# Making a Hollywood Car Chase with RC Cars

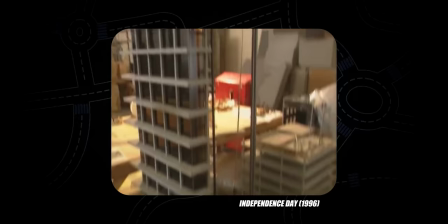(8:21)
So the concept of miniature filmmaking is simple. Film something at a smaller scale, and suddenly you can do things that would never have been possible otherwise,
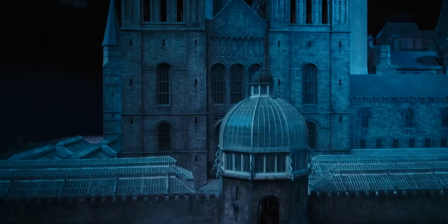(8:29)
like blowing up the White House in camera, or recreating the world of Harry Potter in excruciating detail in camera. But the main issue with this filmmaking technique is your camera.
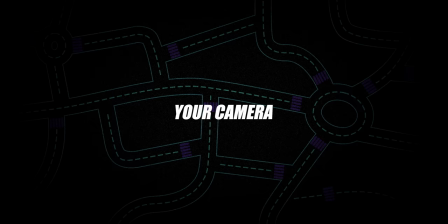(8:42)
Because it doesn't shrink with your model, you run into a significant problem.
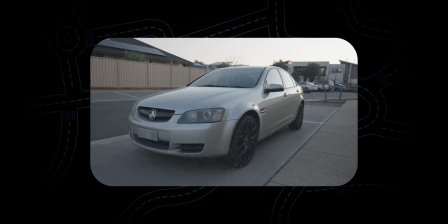(8:50)
If I want to shoot my life-size car, I have to stand here, about 2 meters away, if I want to get all of it in frame.
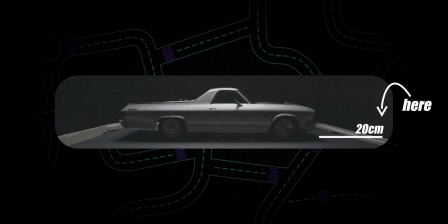(8:57)
But to replicate a shot like that with our 10th scale El Camino, I have to put the camera here, which is more like 20 centimeters away. And if you attempt to focus on something this close to the lens, you end up with something that looks a little like this, where the depth of field is incredibly shallow.
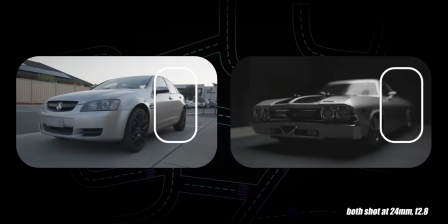(9:14)
And this shallow depth of field is a dead giveaway that what you're shooting is small, thanks to how our eyes interpret these defocus cues.
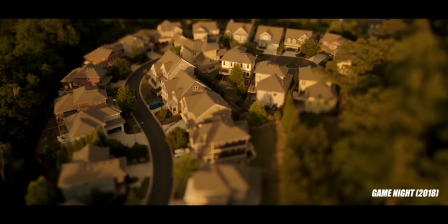(9:22)
It's why this shot from The Social Network and this shot from Game Night feel small.
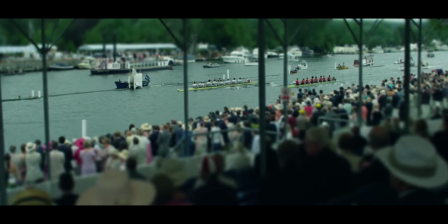(9:26)
It's this artificially shallow depth of field they've added in post that tricks your brain.
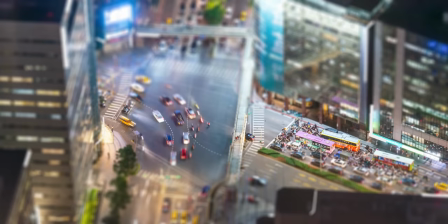(9:32)
See, normal-sized people, tiny-sized people.
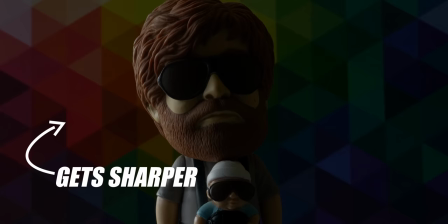(9:38)
Now, I could just stop down the aperture on the camera to solve the bokeh issue, but then everything's too dark. So I think we need to figure out another way.
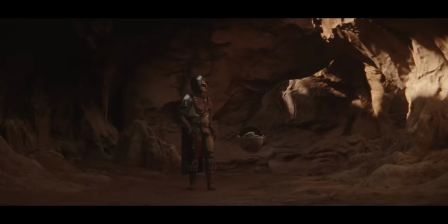(9:50)
Does anyone remember when Jon Favreau created a character that basically wore a large spherical mirror as a helmet,
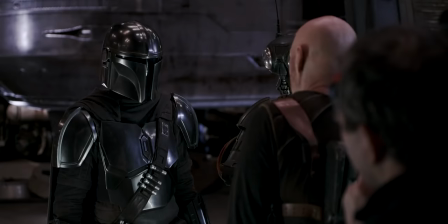(9:56)
so ILM had to reinvent the very concept of visual effects compositing because any green screens on set would have just shown up in the reflection of the helmet,
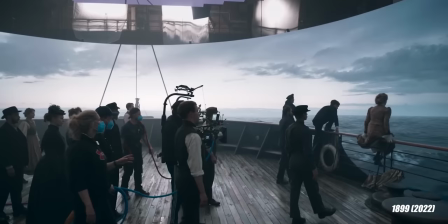(10:04)
and now we have the LED volume that's been used in countless films and TV shows like 1899, The Fablemans, and The Batman? Well, let's do that. Not the Jon Favreau bit, the LED volume thing.
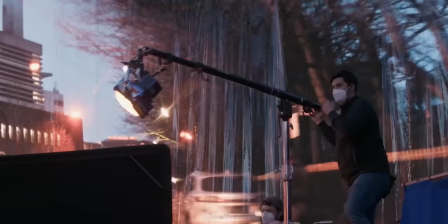(10:17)
And if you didn't get any of that, we're basically going to move the world around the RC cars instead of the RC cars moving themselves.
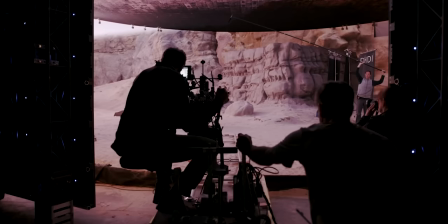(10:24)
It's kind of like the front projection concept, but better.
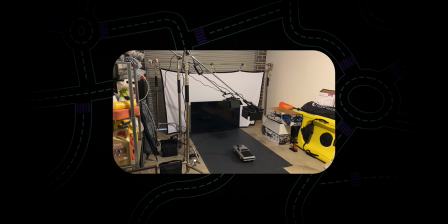(10:28)
So although a little more quaint than ILM's setup, I've got the LED TV part sorted. Oh, he looks like he's at a mini drive-in. But I still need actual background plates to display on the TV.
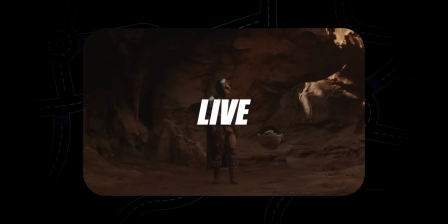(10:40)
And when I say background plates, I mean all this, which is being rendered live and in real time by a computer.
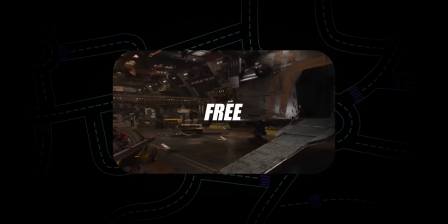(10:48)
ILM's Stagecraft volume uses Unreal Engine, which just so happens to be free, which is great.
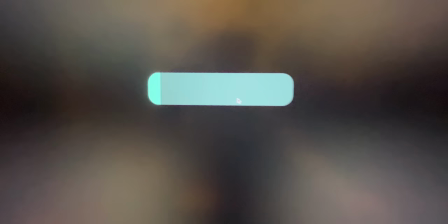(10:54)
Only problem is, I don't have a computer anywhere near powerful enough to recreate those backgrounds in real time.
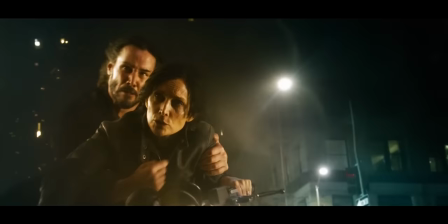(11:01) Okay, that's working. Okay.
But then I remember The Matrix Resurrections.
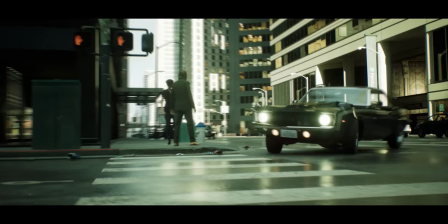(11:11)
Nope, not the movie, the demo.
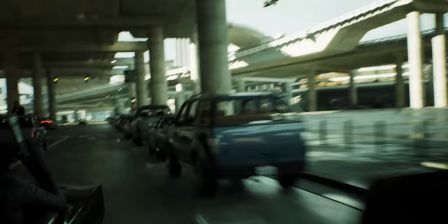(11:17)
So after you play through this awesome interactive car chase,
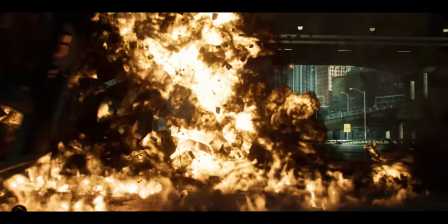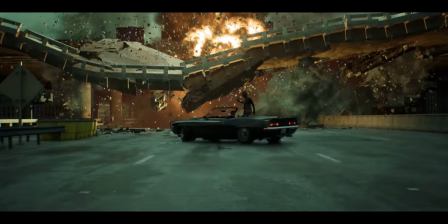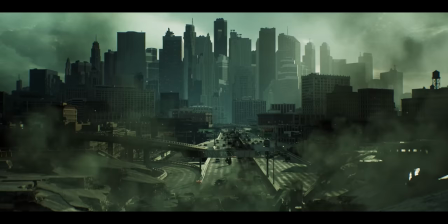(11:31)
the demo opens up and allows you to explore the city, which is where the demo basically becomes a city-sized set.
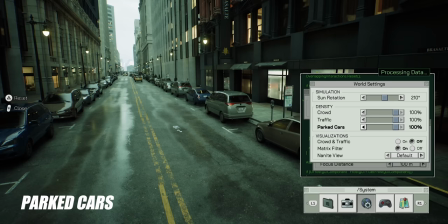(11:40)
You've got sliders for traffic, for parked cars,
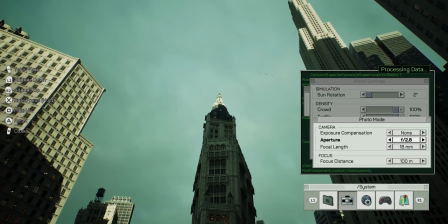(11:43)
pedestrians, even the time of day, not to mention genuine camera settings.
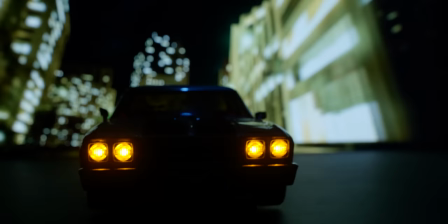(11:49)
But to make this whole thing work, I need to figure out a way to make the road beneath the car appear to be moving as well. Well, hello, old friend.
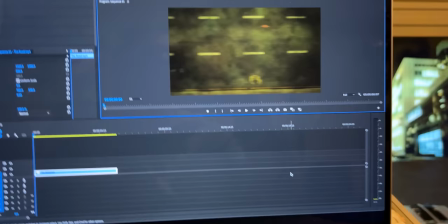(12:03)
If I set up the projector above the action and project a moving plate of a road down onto the panel the car is sitting on,
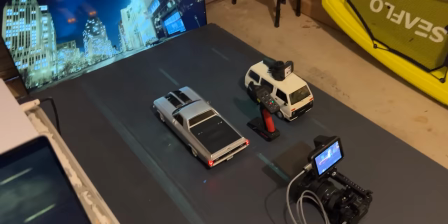(12:11)
I could potentially simulate movement. And hopefully, once the lights are off, it could look pretty convincing.
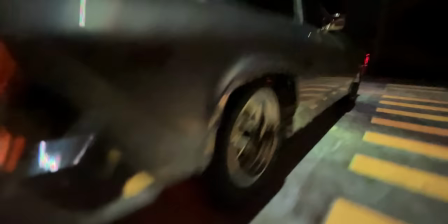(12:19)
So after propping up the cars so I can get the wheels spinning without creating a car-shaped hole in the wall, it was time to do some tests.